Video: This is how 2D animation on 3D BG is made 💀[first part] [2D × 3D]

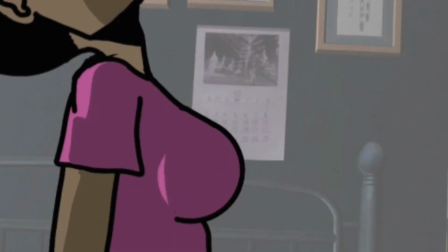(0:00)
In my last video, I animated 2D characters on a 3D background for 3 days straight, 4 cuts, 4 days.
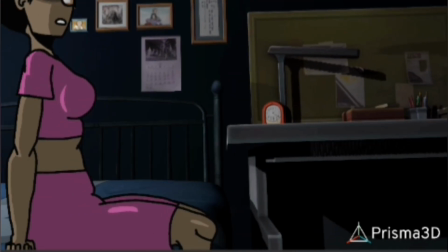(0:07)
This one, more movement, more camera work, more stress,
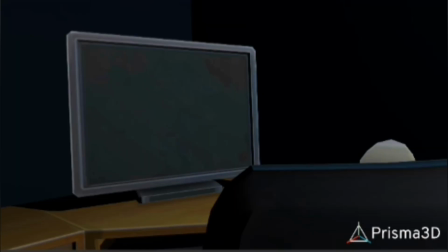(0:12)
6 cuts, same 2D on 3D style, but this time, I pushed it further.
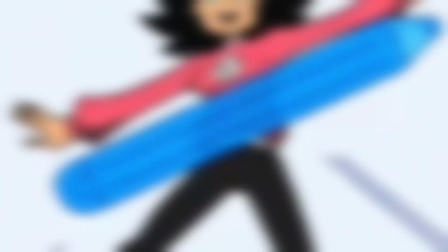(0:18)
I went overboard and made 6 cuts in 1 day. Let me show you how this one came together.
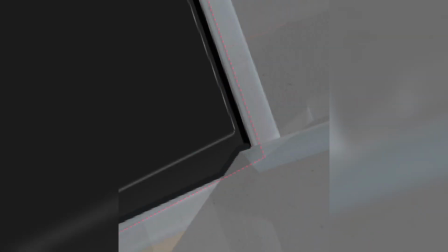(0:26)
This first cut looks simple, but it really isn't. I took a flat YouTube Studio image and had to fit it perfectly onto a 3D screen.
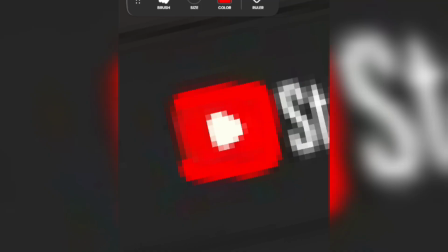(0:35)
Lasso tool, constant adjustments, just to keep the perspective believable.
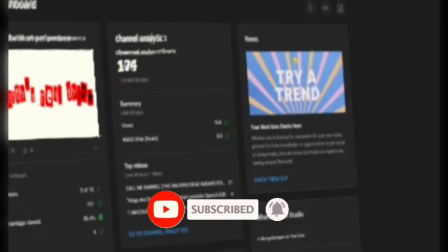(0:40)
I did some edits to the template to make it look personal, and that took a lot of time on its own.
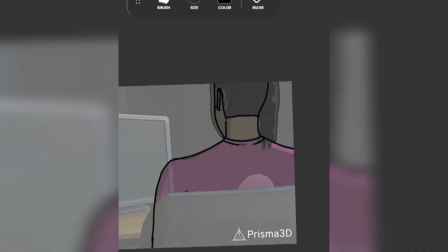(0:49)
Once that worked, I needed her to leave the frame naturally.
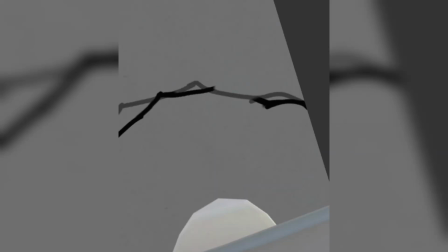(0:52)
Standing up sounds easy, until you remember this is still 2D inside a 3D space.
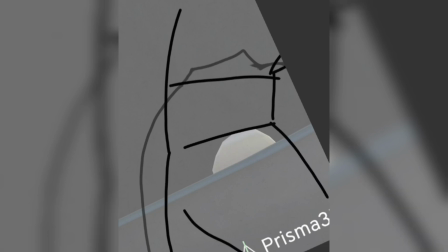(0:58)
This was the most difficult part of this animation, because of the angle I had to redraw a lot of times.
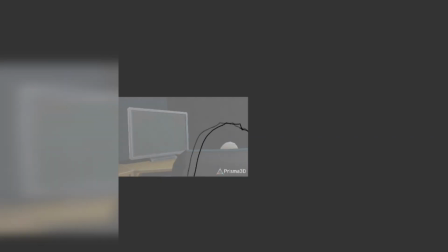(1:04)
But eventually I had to accept reality and use references.
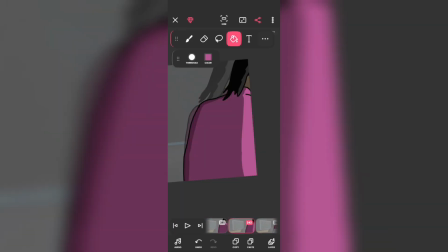(1:08)
I immediately went to get a 3D model to use as a reference, and it gave me the best reference I could ever have.
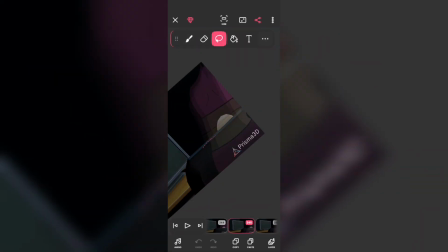(1:13)
I continued my animation from there.
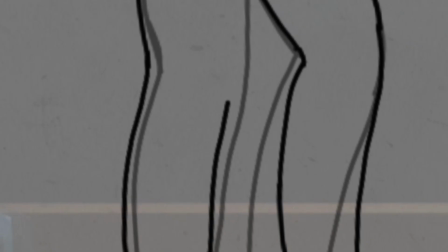(1:19)
This part right here. The camera was far enough to show her legs, so I had to animate a full walk cycle.
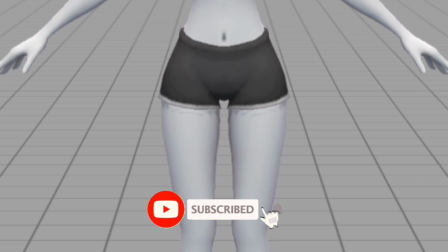(1:26)
It took way longer than I expected. Timing, weight, consistency, this was honestly a hassle.
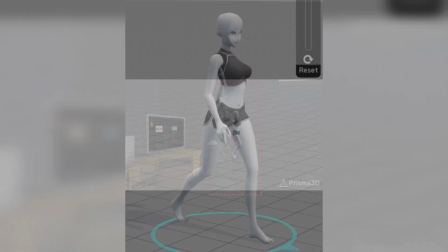(1:33)
I also needed a clean reference here, so I got a 3D model same as before and watched a whole walk cycle for like 10 minutes till it glued to my brain frame.
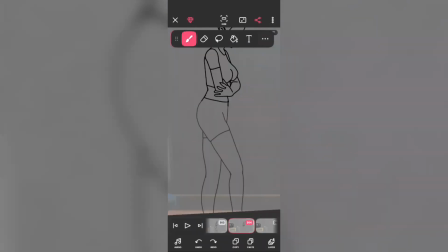(1:42)
I took a screenshot and continued from there. Thanks to memory, it was a success.
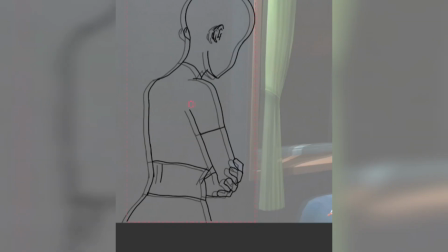(1:50)
This was another pickle in my tea. This time they were no legs involved, just an angle from behind, lasso tool and precision.
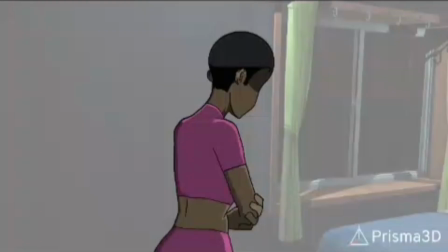(1:58)
Then I added a fast camera pan from behind her to the computer screen. Because the moment only works if the movement feels intentional.
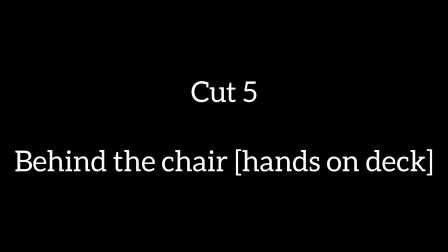(2:07)
The
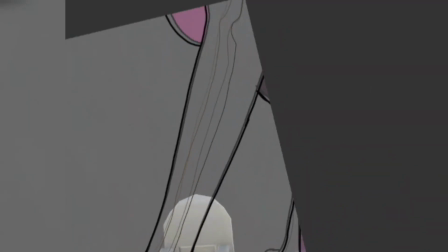(2:10)
notification needed to feel earned, not random. This cut was all about mood.
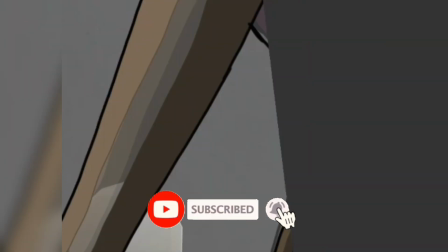(2:15)
Slow movement, subtle camera zoom, nothing forced. Just letting the scene breathe.
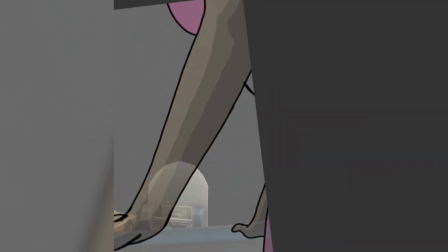(2:21)
This, I guess, was the easiest cut. I just had to let the character's hands slide naturally into the scene.
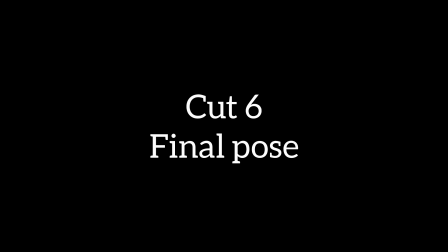(2:28)
Done and onto the chair's back, nothing much. And this was the final pose.
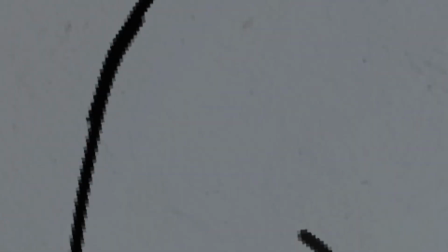(2:35)
No extra motion, no flex, just a quiet moment after all the work.
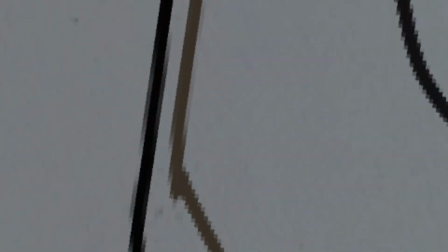(2:40)
This is why I enjoy mixing 2D animation with 3D spaces. It's slower, but when it works, it really works.
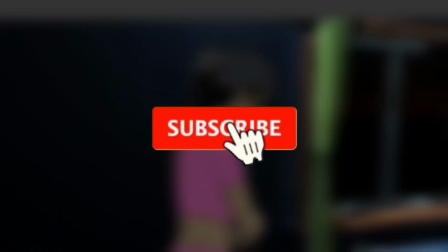(2:49)
If you enjoyed this breakdown, make sure to like and subscribe to my channel.
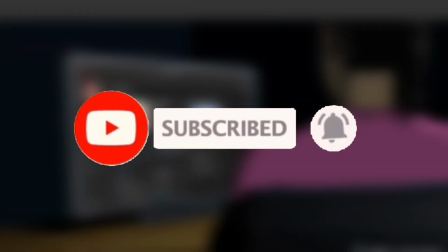(2:53)
Have a nice day.